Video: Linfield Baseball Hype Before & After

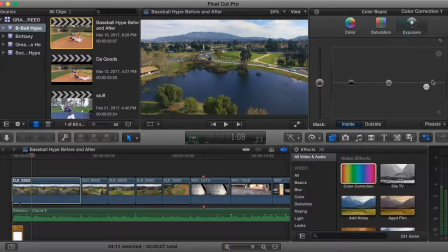(4:27)
And then for the saturation, I just boosted up the middle one just a touch, and then darkened it a little so we get that nice dark oceany look. It looks fantastic. For the other ones, super simple. The grass, all I did was I put up the saturation just a tad so we can spruce up those trees and a little bit of the green with the cross and all that stuff.
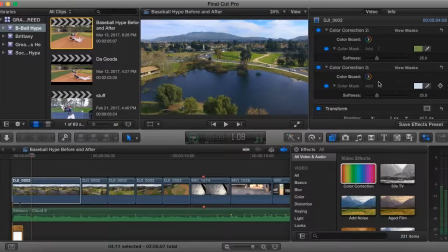(4:47)
Then for the blue, we had super simple colorization.
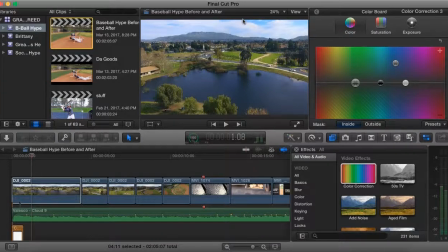(4:51)
We had saturation the exact same, and we just had it blue because we wanted it to look really good. Kind of blend in with the blue down here, just a little bit lighter because it is the sky and it's not going to be a sea blue.
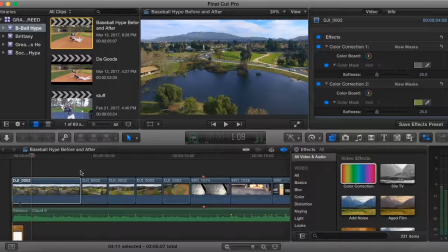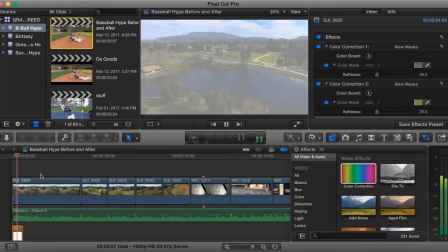(5:12)
So to help the viewer out, what I did is it's super simple to cut on beat.
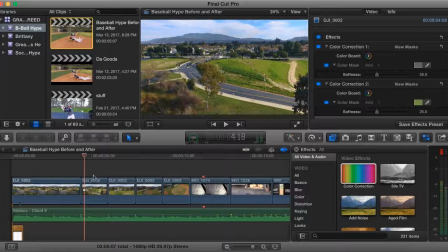(5:16)
We had the first two, just skip it to see this wonderful shot. we had this wonderful shot. I just wanted to have it last a little bit longer because the pond looks magnificent, because I had to make it look fake. And so right on the beat, it switches.
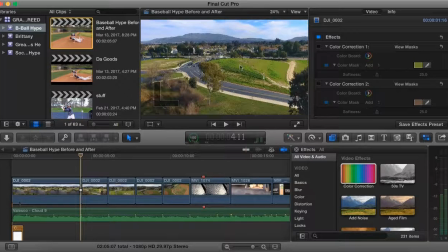(5:32)
Now, to help the viewer see that it is still the same shot, just moved forward, what I did is I have established these two trees in the cross. Two trees in the cross. And once you skip forward, you see that two trees and a bigger cross and the road.
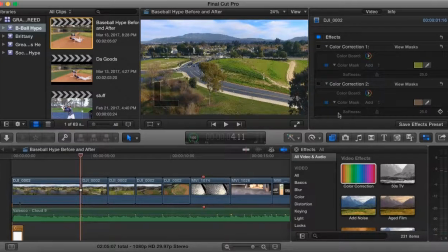(5:46)
The road helps you a little bit, but mainly the cross and the two trees. And then as you skip forward, you just keep going forward. As you can see, it goes forward. And one thing I had to do is cut out the little blade just to not make it cheap with the little blade. Then super easy. All I did was, you can see the cross, the mountain, and all that good stuff.
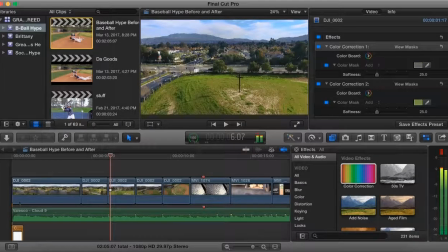(6:05)
You just cut it forward so it's closer to the cross. And then in this shot, it just has the slightest of turn that establishes that we are turning. And then we cut to the next one. So this shot just ended with a turn. And then the beginning of this shot has the slightest of turn, as you can see,
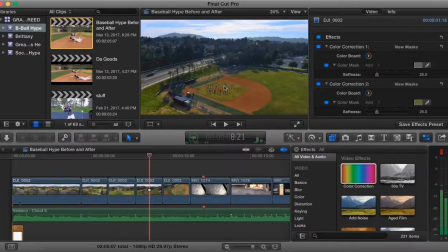(6:25)
the slightest of turn, to realize that we finished the turn, and now we're coming across the baseball field,
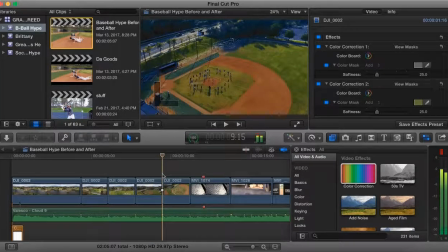(6:30)
and we come right above it, and we have this glorious shot that stays right on frame of the camera going down on the circle of players.
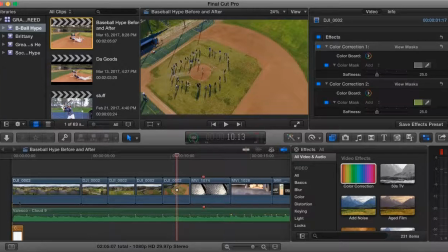(6:39)
This was a kids camp that luckily looked really good because they all kind of look uniform and they're around the mound, and then there's people in the middle. It looks really good. I got really lucky that this turned out this way.
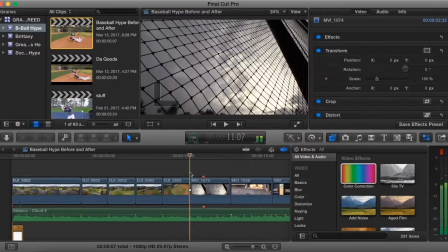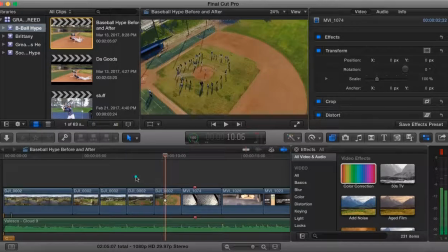(6:56)
One thing I forgot to mention is,
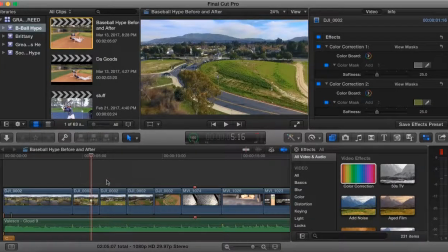(7:01)
One thing I forgot to mention is the colorization that I did on these. Super simple, it's just green, and I actually had a color correction for, the street, a little bit of gray once it does load, a little bit of gray for the road to make it pop kind of a blacker kind of color.
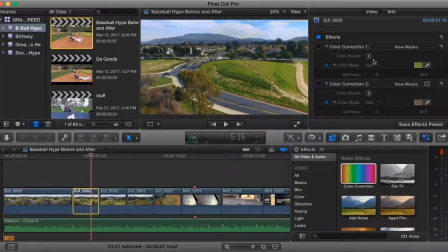(7:18)
It looked really, really nice. It just spruces it up a little bit. There it is, the gray. Just kind of spruces up the road and all that good stuff. I liked it when it... One thing that I forgot to mention is that I did color correction all of these. I did the road, as you can see right here.
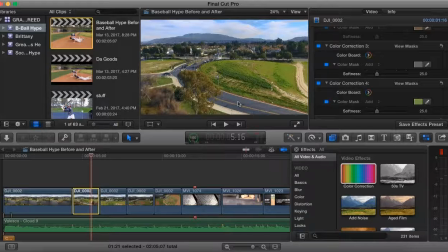(7:37)
It kind of spruces up, instead of it being gray, kind of like a darker texture, and it really makes the yellow pop to establish that it's a nice looking road. With the green, I kind of just colorized it in the sky, obviously, because we don't want to see none of that pollution. This one, same thing, green, sky, a little bit of the road,
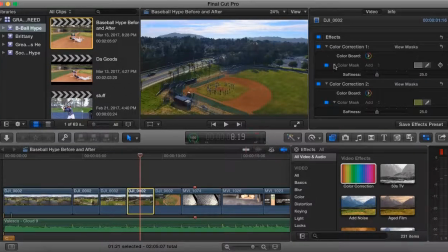(7:53)
but it's alright. Then for this one, since we now have orange established, then I color corrected that to make it a lot better. That's after, and this is before. Look how yucky that looks. That looks really bad, so I had to fix it. I just did my little dropper, basic little thing. I just selected it, and like that, boom, that's exactly what it looks like.
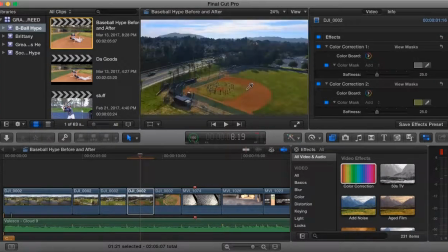(8:13)
And then it just spruces it up a little bit, make it look like a baseball field. Looks really nice. I just hit Command Z to undo what I did, just in case, because how I had it looked really good. Then this one, I spruced up the field. Same with this one. There wasn't much of a difference, but it just looks a little more alive.
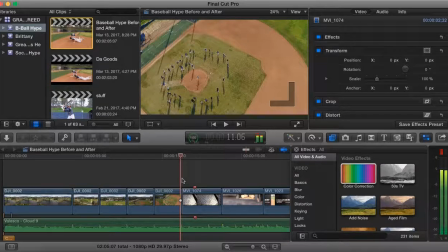(8:29)
And so right on the beat, we have it switch to this wonderful fence gliding shot.